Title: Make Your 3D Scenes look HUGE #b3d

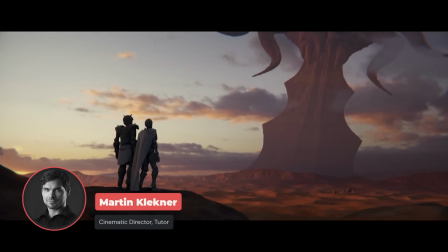(0:00)
Let me show you how I turn this into this. A much more impressive version of the original shot.
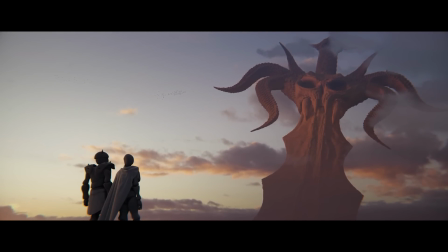(0:06)
And along the way, I'll give you 8 reliable tips on how to achieve epicness in your renders every single time.
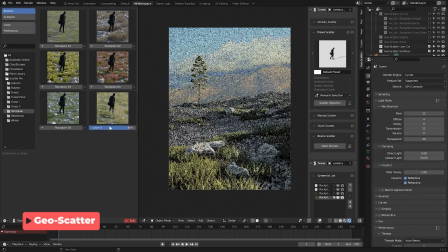(0:13)
This video is brought to you by Geosketter, my absolute favorite amongst environment add-ons for Blender.
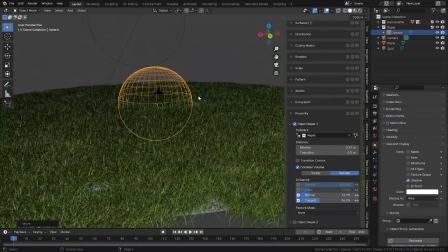(0:19)
Stick around to learn about a discount exclusive to the CG Boost audience.
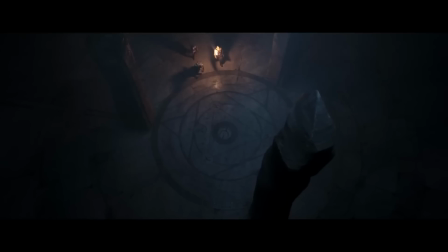(0:24)
Blizzard Cinematics. Oh yes. a fount of inspiration for cinematic artists like me.
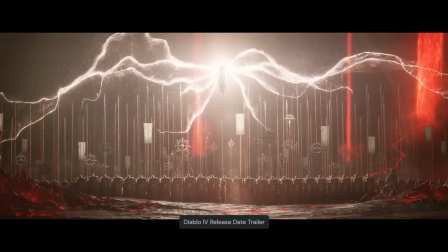(0:30)
No matter what their games have become lately, I think that these guys are still at the top of the game when it comes to epic spectacle.
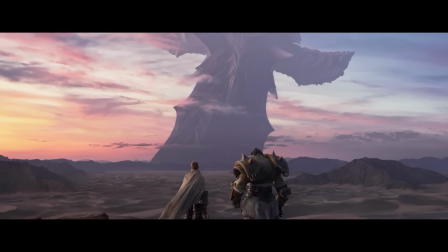(0:39)
At one point, and it was in fact this shot from the War Within trailer, I realized they really know how to sell scale in their compositions.
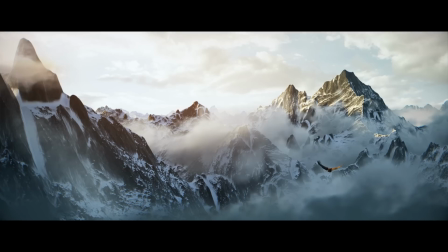(0:47)
But what makes it so impressive? Because as I've learned when making my Master 3D Environments course, this stuff really isn't easy.
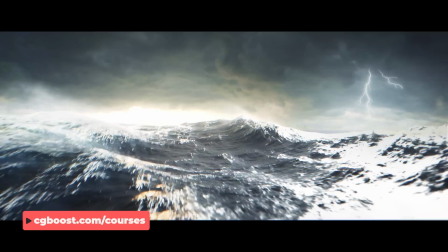(0:55)
And that's exactly where the idea for this tutorial was born.
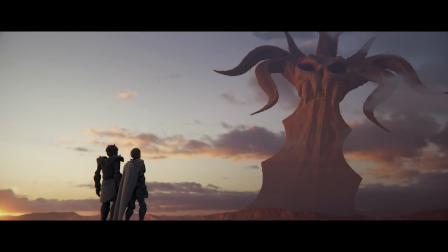(0:59)
As a little test, I decided to sort of recreate this scene using simple assets and Mixamo mannequins.
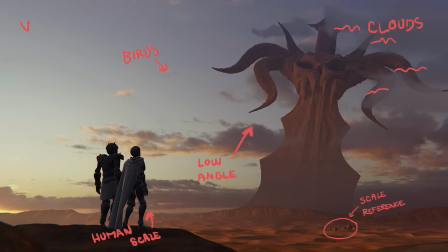(1:06)
And along the way, I put what I've learned into simple followable steps. Before we start, you can also download the project files.
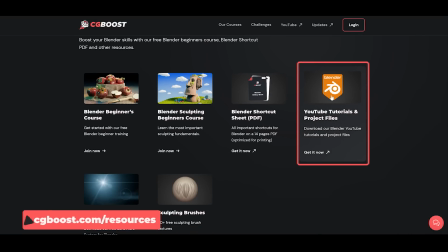(1:14)
All you have to do is to find our free CG Boost resources page and get everything from there.
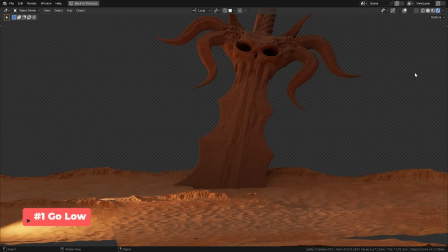(1:20)
The link is in the description. The very first step that we can do is to go low with the camera.
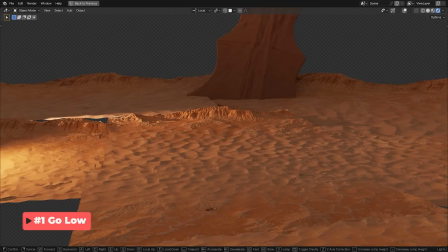(1:26)
An object towering above you will always be more impressive than if you were viewing it from the top down.
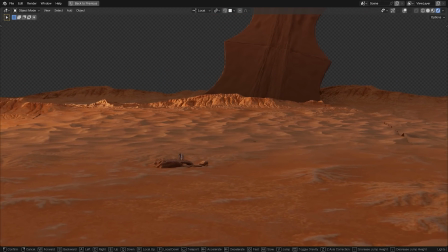(1:33)
Going low with the camera and looking up is one of the surest ways to make your scenes look massive.
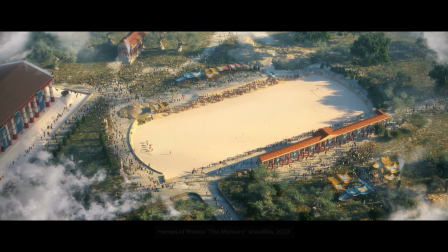(1:39)
Sure, it's not always the case. For example, there are these types of aerial shots that can convey a sense of great scale.
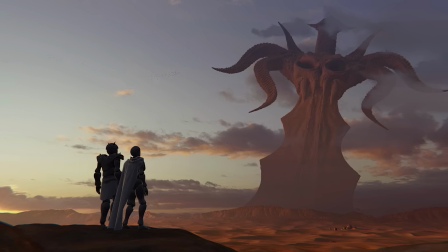(1:46)
However, if you really want your audience to feel dwarfed, low angle is the way to go.
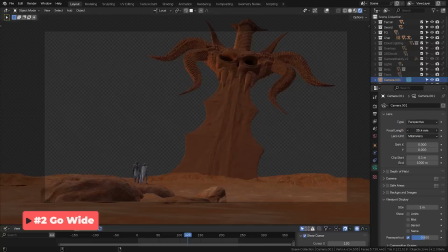(1:52)
The widening of the lens aka shortening of the focal length always results in more of the scene being taken
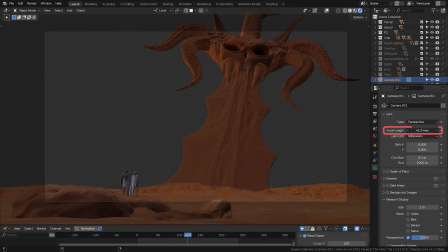(1:59)
in and even more importantly of increasing the perceived distance between the foreground and the background of your scene.
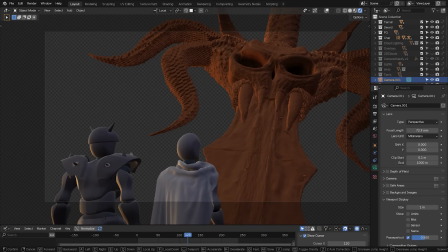(2:06)
The longer focal lengths tend to flatten things out. In other words for greater sense of scale you'll do best to go wide.
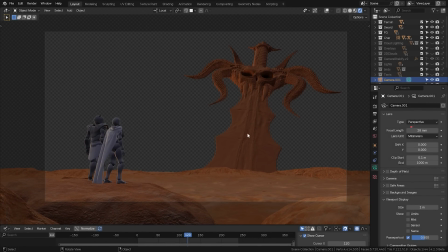(2:14)
So here decrease this number.
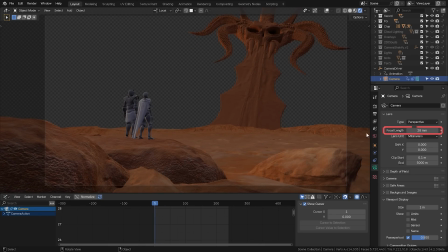(2:16)
One of my tricks for animated shots is also to animate the focal length going down a little bit.
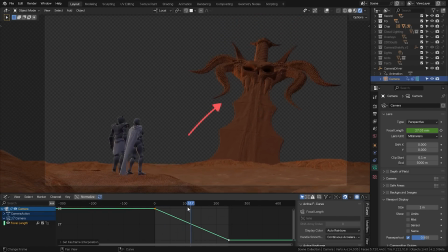(2:25)
It results in a subtle vertigo effect and that makes things even more intense.
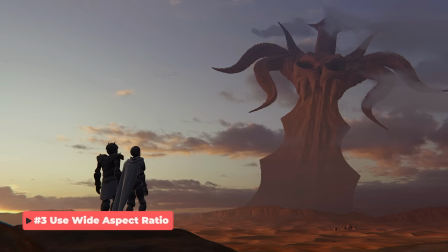(2:33)
This tip goes hand in hand with widening of the lens.
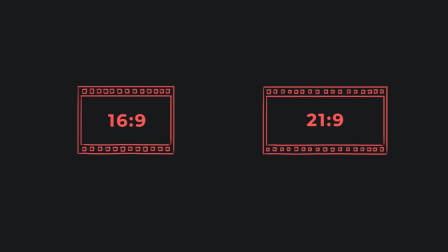(2:36)
Wider aspect ratios are reminiscent of epic cinematic shots we know from blockbuster movies.
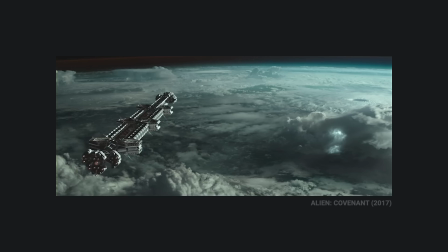(2:42)
If you want something more impressive than the usual 16 to 9 ratio.
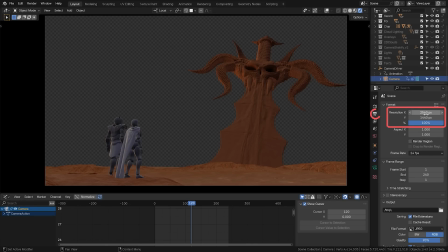(2:47)
Here you can go, let's say, with 2560 to 1080 resolution, which makes the ratio 21 to 9.
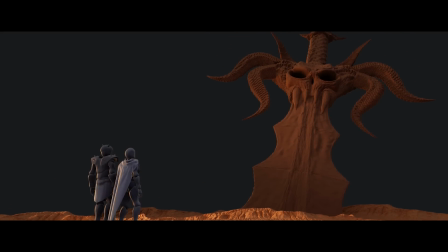(2:56)
And that gives us the much needed cinematic feel.
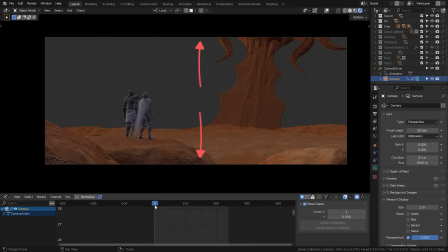(3:00)
Beware, you will of course need to adjust your composition to compensate for the cutoff at the top and the bottom.
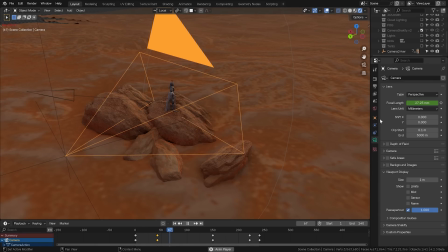(3:06)
In this case I added a little camera animation tilting up. Next up, be careful with the depth of field effect.
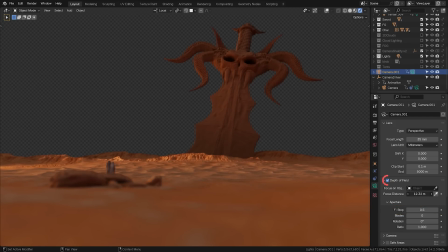(3:14)
Sure, the effect itself looks very nice, however, nothing kills sense of immense scale as much as using shallow depth of field.
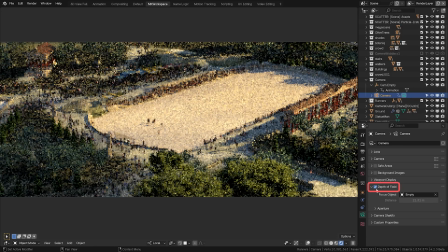(3:23)
If you employ it, no matter the actual size of your environment, everything starts looking like a miniature.
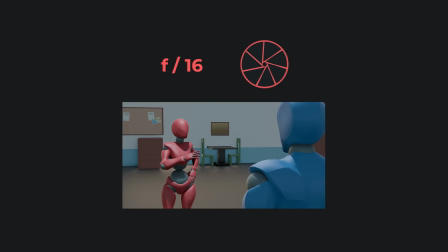(3:29)
In real photography, shallow depth of field is used with lower f-stop numbers and works best in close-up shots and macros. In landscapes, the distances, however, are too large for depth of field to have any significant effect.
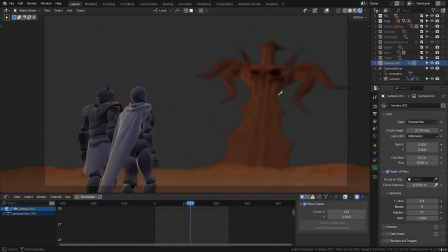(3:43)
The only way this could work is actually by focusing on something in the very foreground and then have the whole background blurred. But that's not really what we're after in this scene.
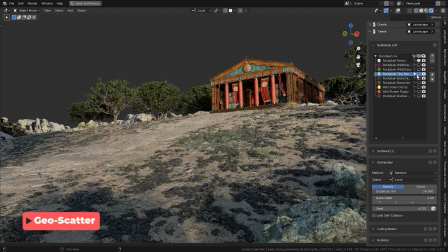(3:54)
But now about the sponsor of this video, GeoScatter is without a doubt my favorite environment add-on for Blender.